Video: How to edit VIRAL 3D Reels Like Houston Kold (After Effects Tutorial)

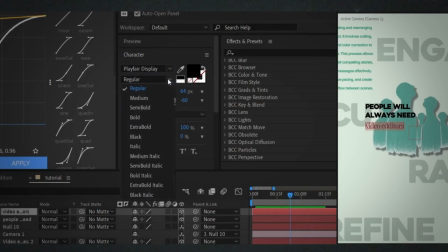We'll change the color to black and bump up the font size significantly. This contrast between the bold sans serif font and the stylish serif font immediately draws the eye and adds a touch of class.
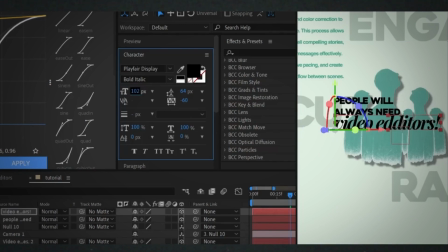Adjust things up a bit more.
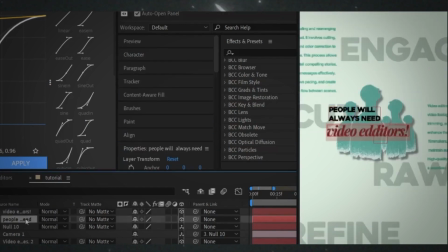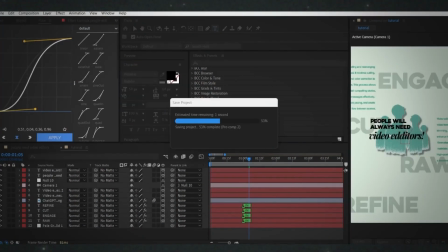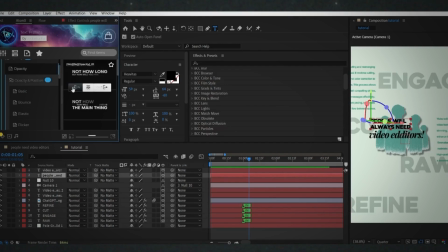Let's animate this headline to match the rest of our scene. We'll select our two new text layers, head back to Atom X, and apply the same animation preset for consistency. After applying it, we can slide the keyframes on the timeline to perfectly time the reveal with our camera's movement.
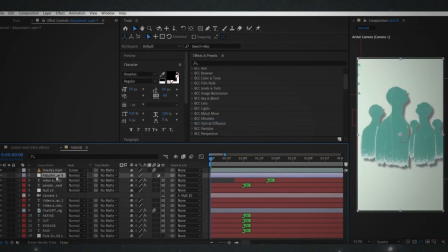We're in the home stretch. It's time for the final polish that separates good work from great work. Create a new adjustment layer and place it on top of everything.
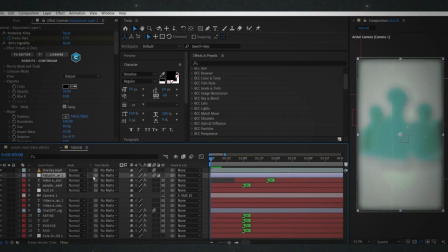An adjustment layer applies any effects to all the layers beneath. We'll use the Boris FX Continuum Suite for this. Let's add a vignette to darken the edges, posterize time to create a subtle stylized motion, and a touch of chromatic aberration to add a cinematic high-end feel. To add some texture, I'm dropping in a video overlay of dust and scratches.
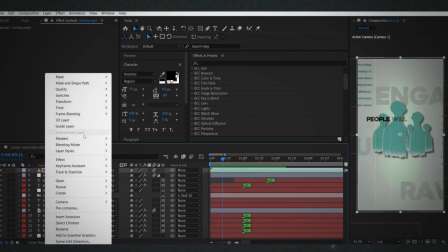The trick here is the blend mode. Set the layer's blend mode to screen or color dodge.
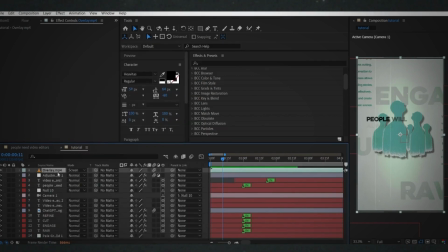This makes all the black in the video disappear, leaving only the white particles to float beautifully over our scene.
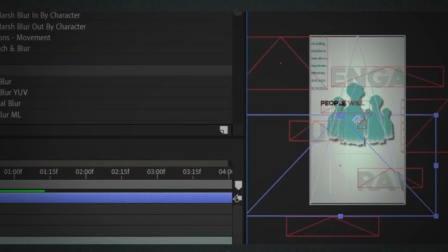One last detail, an organic light leak. Create a new large black shape layer, rotate it slightly.
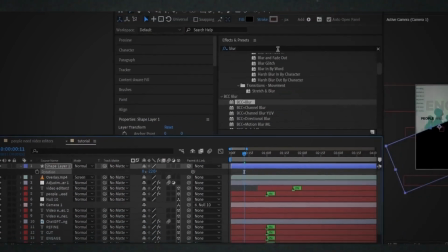Now add a heavy blur effect. I'm using BCC blur and cranking it up.
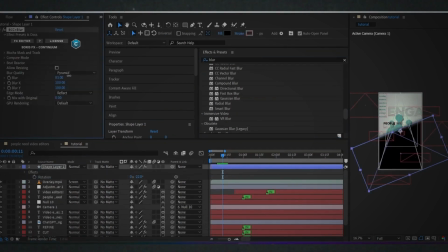Go to the shape layer's transform properties, hit T for opacity, and decrease it to 50%.
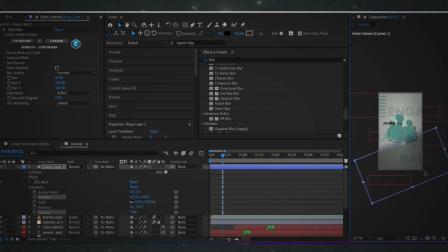This subtle 3D shadow makes the whole piece feel more alive.
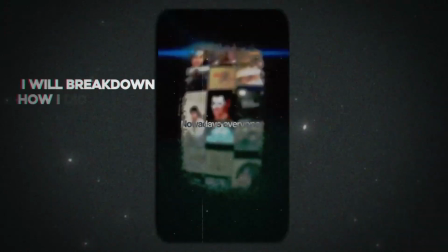In the next video, I will break down how I did the second part of the reel.
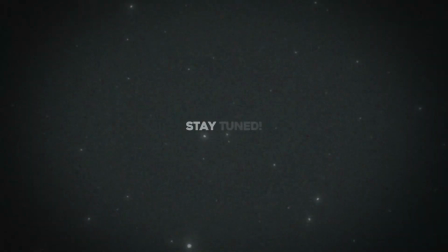Stay tuned!